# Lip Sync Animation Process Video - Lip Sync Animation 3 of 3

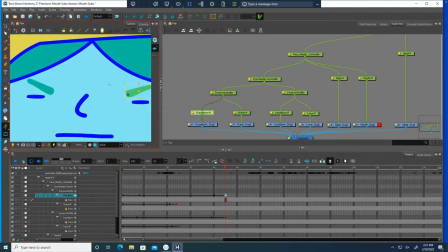Hey folks, Mr. Lockhart here. This video is going to be a time-lapse and what I'm going to do is just basically talk over the animation, highlight a couple of the things that I see. This whole animation probably took me about 45 minutes to an hour to try to keyframe.
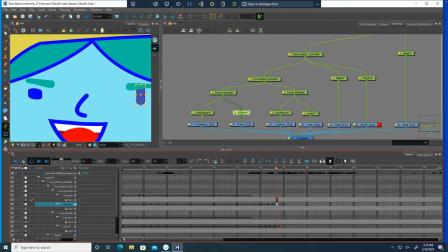So let's kind of notice a handful of things. Notice that I've got the node view playing. I've also got this rigged character. The character is already done with the mouth subs and now that I have the mouth subs and the audio in, I'm going back in and trying to fix some of the acting.
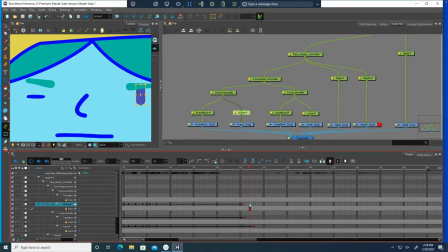One of the things I like to do is to start with the eye blinks at the beginning of a performance and then later I'll go back and get the mouth movement to match up the mouth subs and then later I'll go back and fine tune the rest of it.
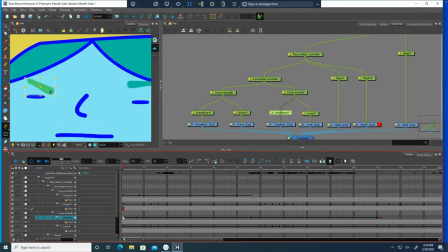The last step that I'll do is like squash and stretch of the head and any tilting and rotation of the head. so in this segment right here I'm really working on some eye blinks and I'm working on the eyebrows and I'm thinking about the emotional context of the actual film so like what
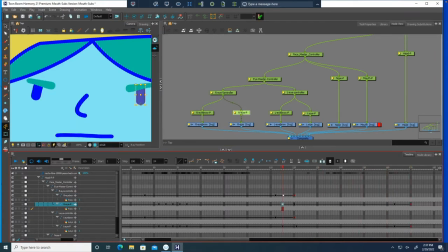does the character say it's a it's a reckoning it's this part where they realize you know Nacho Libre realizes okay things are going to get really intense
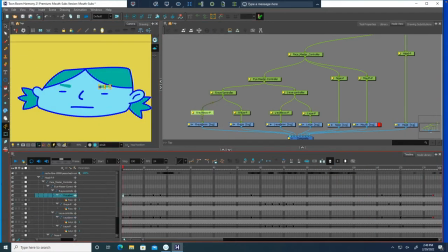So in this next segment of the time-lapse, I'm just about finished with the eye movement and the eyebrows, and then what I really need to work on is a mouth. So when I start working on the mouth, I'm going to think about anticipation.
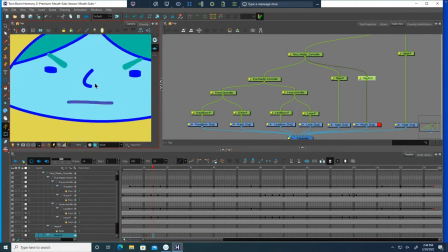Remember that principle of animation with anticipation, things are going to move backwards just a nudge before the big action happens. So what I'm thinking about is the big action is when my character says what they're going to say,
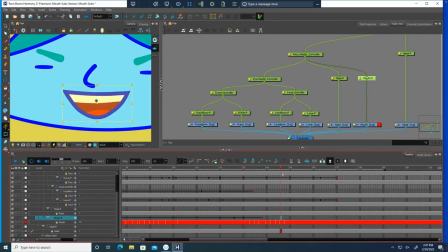the big thing that they're going to try to shock the audience with. So you can kind of see those keyframes in red with all of the subs.
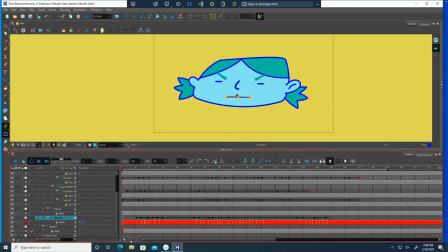That's where the movement's going to be. So you can see like the keyframes above, that's where the peg animation and the keyframes are housed,
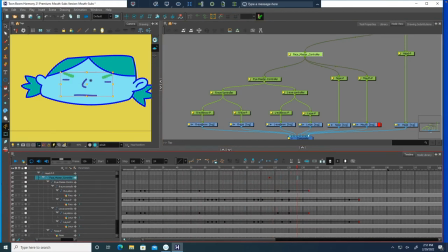whereas on the bottom in red, we have all of the mouth sub keyframes. After that, start to work on the face. And when I'm just about done with the face,
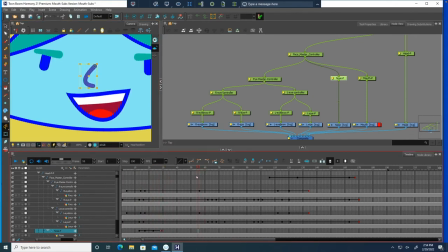I'm going to go in and adjust the nose because it makes sense to to move the nose around a little bit since the mouth is going to be moving as well. Try not to move the nose too much if you decide to use this technique because it's just going to be a little distracting. A little bit of movement works out pretty nicely and it goes a long way.
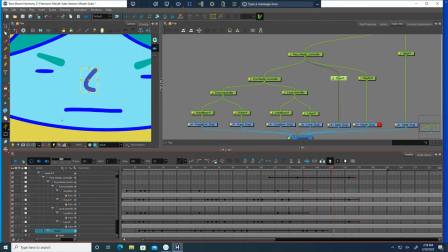And now it's time to wrap this up. So it's a really good time lapse.
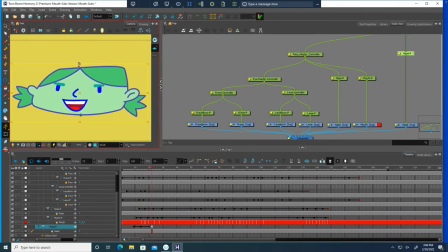Now that I'm done working on the face, it's a good time to go and work on the overall shape of the head independent of the face. I don't want to squash and stretch the eyes and the nose and the mouth, so that's why I have that separate peg.
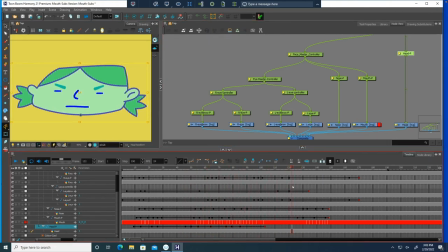Once I'm pretty much done with that, we can just can finish off the animation and here's the reveal thanks for watching the night I will fight the seven strongest men in town maybe the world